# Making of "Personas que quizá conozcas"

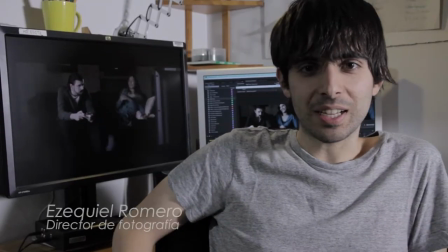[4:06]
La iluminación en Personas que quizás conozcas se divide en varios ambientes
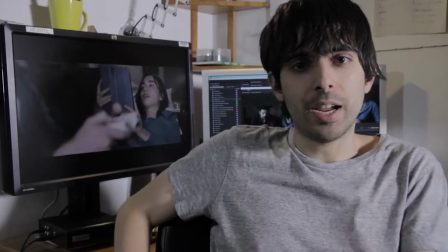[4:11]
como muy concretos y cada uno de ellos tenía que transmitir una cierta emoción
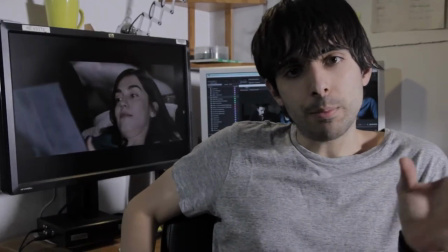[4:16]
sobre lo que queríamos contar. Digamos que al principio, cuando él está con su mujer, es un ambiente muy neutro,
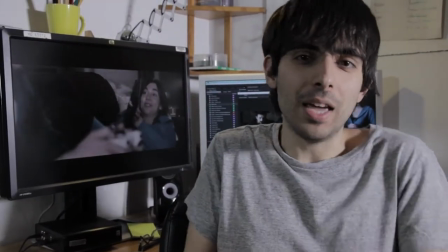[4:23]
que tiene que dar la sensación de que está con ella bien, pero que la relación está como estancada.
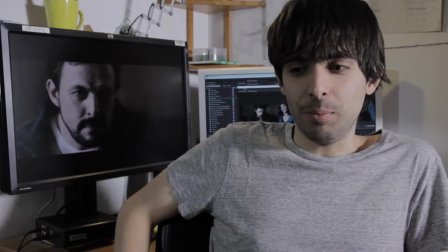[4:28]
Es una forma muy sutil de contar esa parte de la historia, pero también es importante.
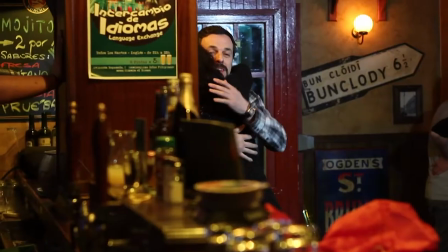[4:35]
Luego, cuando llegamos a la parte del bar, la sensación tenía que ser de ese reencuentro con ese amor perdido,
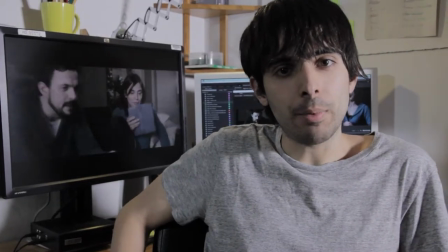[4:42]
tenía que dar una sensación más cálida, más amable, entonces todo tira más a rojos,
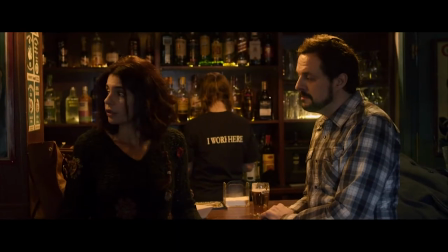[4:47]
más cinematográfico.
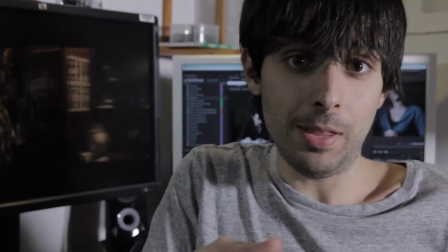[4:48]
Es muy interesante la diferencia que hay entre un ambiente en la vida real y un ambiente cinematográfico. Todas las bombillas del bar que veis ahí están puestas por nosotros.
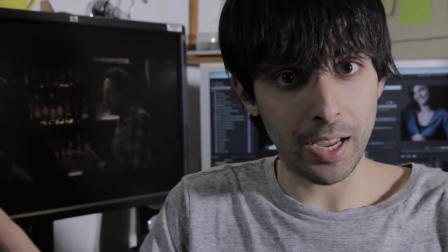[4:57]
Hay focos por las ventanas para hacer que parezca que entra luz de día por la ventana, cuando es la parte de día.
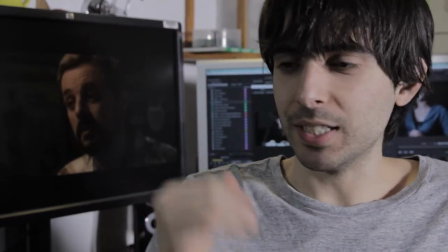[5:04]
Todas las bombillas de la barra están cambiadas y puestas con gelatinas de colores. Está todo, todo, todo medido para que parezca un bar natural,
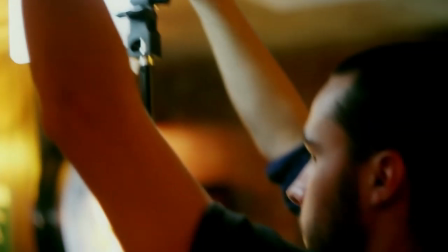[5:13]
pero a la vez se vea bien en cámara y se vea como queremos. Cuando llegó el momento de rodar la parte de exteriores,
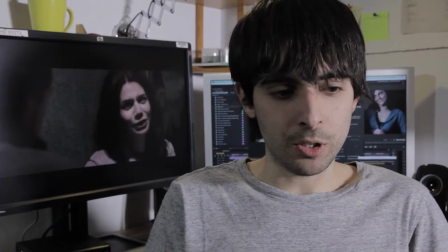[5:18]
con los dos personajes protagonistas, empezó a llover.
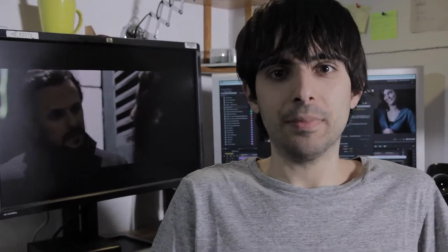[5:22]
Llovía muchísimo y no nos atrevíamos a realmente esperar a que dejara de llover,
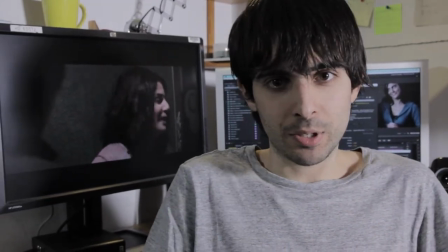[5:29]
a intentar manejarlo de alguna manera porque sabíamos que no teníamos tiempo, ya era muy tarde.
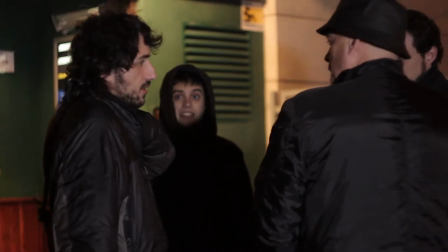[5:35]
Al final todo lo que te iba a ocurrir en una zona como debajo de una farola, como era distinto, lo acabamos rodando
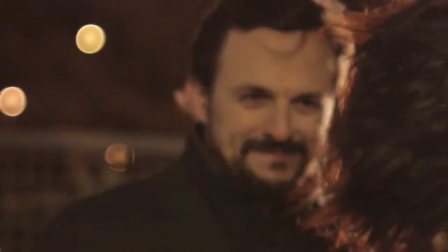[5:42]
en pues justo pegados a la pared, debajo del toldito del bar,
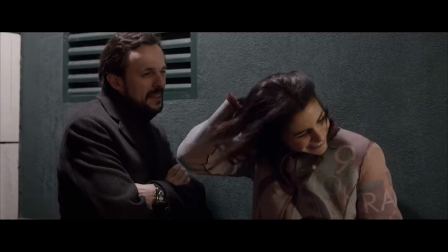[5:47]
para que no nos lloviera encima de la cámara y para poder tenerlo controlado.
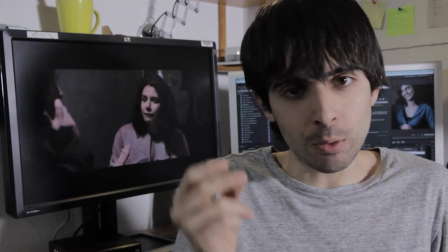[5:51]
Durante un tiempo estuvimos eso, tuvimos que improvisar en el último segundo la luz, los planos,
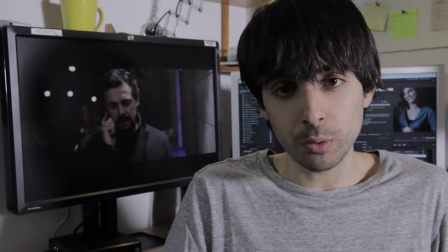[5:57]
los movimientos de los actores, todo en el último segundo para intentar encajarlo en las horas que teníamos que para rodar. Pues soy Valeria. Y Valeria, ¿quién es Valeria? Buena pregunta. Valeria es una mujer que primero actúa y después lo piensa. Tiene un punto, no voy a decir infantil, voy a decir tiene un punto de Peter Pan. Se mueve mucho por el corazón, por lo que le dice el corazón y por las intuiciones.
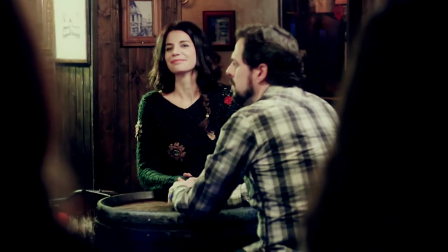[6:26]
Es, digamos, el personaje totalmente opuesto al que sería Inés, que lo hace todo de cerebro y quiere tenerlo todo organizado. ¿Para qué está aquí Valeria? Buena pregunta. Para desestabilizar unos sentimientos, para que una persona se dé cuenta que siempre puede haber algo más.
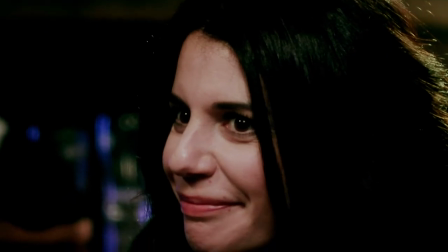[6:46]
Que a mí Ana me contactó por medio de la página web, me mandó la historia, me encantó porque parece que no pasa nada, pero pasan muchísimas cosas. Conectamos, me llevé muy bien con Ana y creo que nos entendimos a la hora de hacer el personaje. Soy Verónica Moral, interpreto a Inés en Personas que quizá conozcas. Se me ocurrió localizar a mi amiga por Facebook, hoy en estos días, los tiempos que corren, claro, y total que igual me va a salir mal la jugada. Es un corto que habla de amor, de sentimientos, de encuentros o desencuentros y de redes sociales.